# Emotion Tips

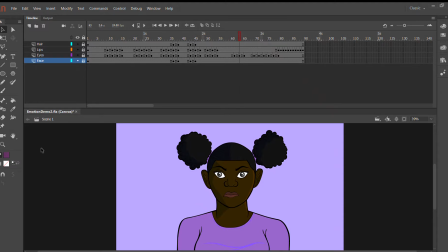[0:02]
Hey guys, so I am a little bit sick, so pardon, my voice potentially not sounding that great for this demo video, but I did want to make just a short little demo file and a demo video
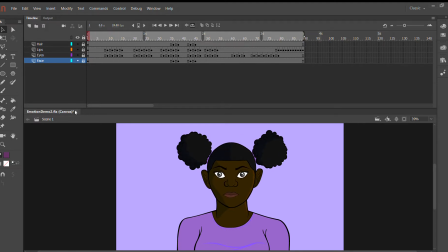[0:20]
that goes through how to get characters to display some emotions, because going through the scenario, things are typically, in my scenario that I drew, the second scenario for the plea deal simulation,
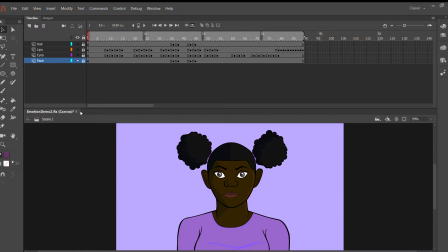[0:39]
most of the emotions that the characters kind of were expressing were pretty neutral. In Jordy's simulation, which was the first one, she drew the characters as they had to go through a bit more expressive things.
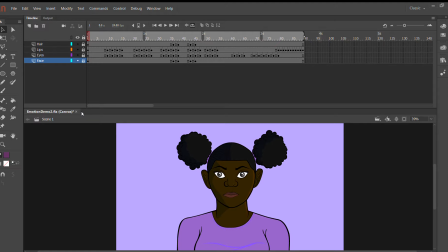[0:55]
There was one face that was kind of, surprised. There's one that's a bit sad. In the jail scenarios, you have the characters looking a bit, kind of sadder or downtrodden. So, basically, as you're going through the scenario,
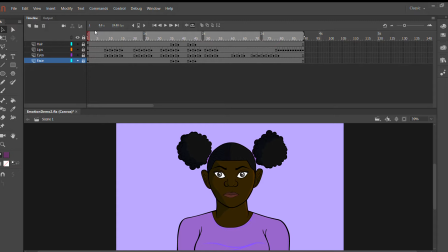[1:11]
things are happening and the emotional response needs to be appropriate, whether that's them being, just neutral. We have like a neutral posture right here now, or happy or sad,
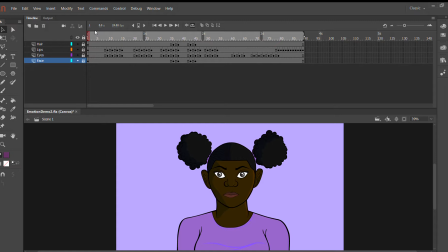[1:25]
and you also need to transition through those emotions correctly between shots. So here I'm just going to play my little file where I've just drawn the character expressing a few different emotions,
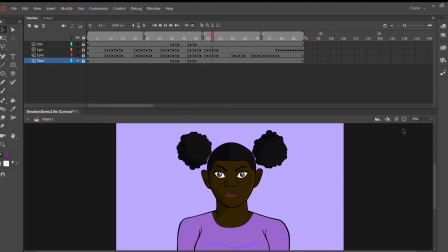[1:40]
so you can just kind of get an idea of what you might do to get a character to look a certain way, right? So, we have neutral going into happy. You can just have like, kind of a smile with the lips closed or whatever,
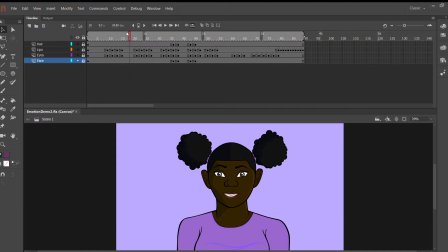[1:59]
or a fuller smile where you're showing teeth and then maybe your eyes are crinkling a bit, eyebrows have gone up. And then to transition back to neutral, or to transition to another emotion, basically,
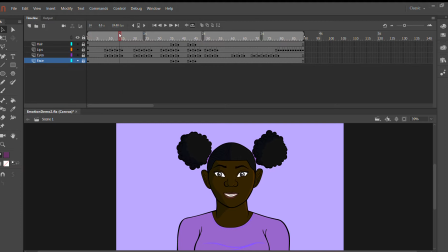[2:16]
we have these steps of the smile progressively getting bigger, going up, and then you just kind of repeat those frames to go, back, down to this more kind of neutral position. So, you can just,
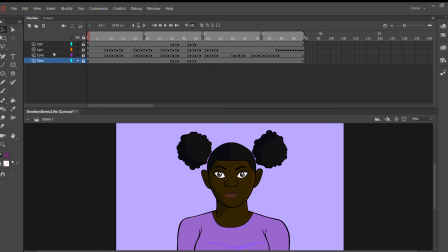[2:33]
use frames that you've had to kind of transition and detransition from one into the next, like, oh, if I don't know how to like draw, this kind of weird in-between phase,
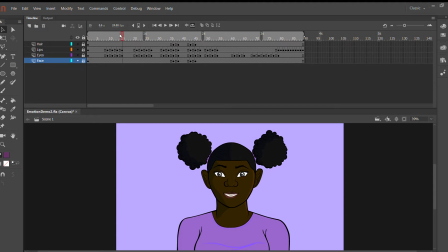[2:48]
hopefully you can kind of just work it out in your mind, like, you can also onion skin too, like, okay, I'm starting here, I kind of want to end here, what do I need to do in between?
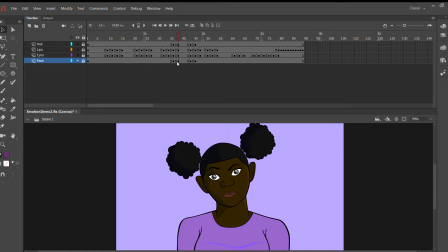[3:04]
So there we have happy, for something, like a character is curious or maybe like questioning. You have one eyebrow going down, the other going up a little bit, as well as this tilt to the head.
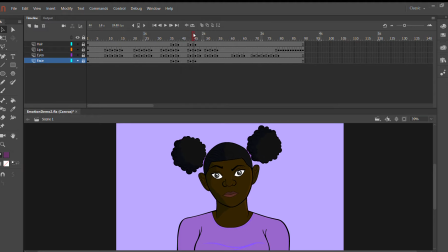[3:19]
Body language and other gestures can also kind of be used to convey a feeling. For anger, the eyebrows are a bit more tilted, angled downward and inward. I also did take the eye and transform it a bit.
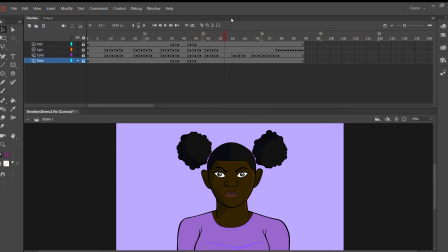[3:37]
I went into the transform tool and shrunk it, so I had it kind of like, squashed, like she was squinting her eyes and being a bit angry. And, for sadness, sadness, as you can see, is where we have the biggest change in the eyebrows, because they're pretty arched and angled throughout,
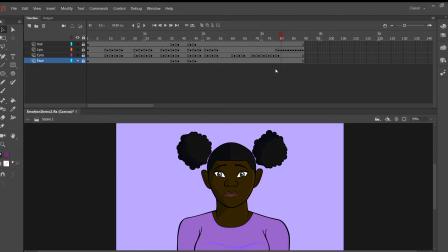[3:57]
but when you're portraying like a sad character, you want them kind of like sloped and going a bit, downward in this kind of position.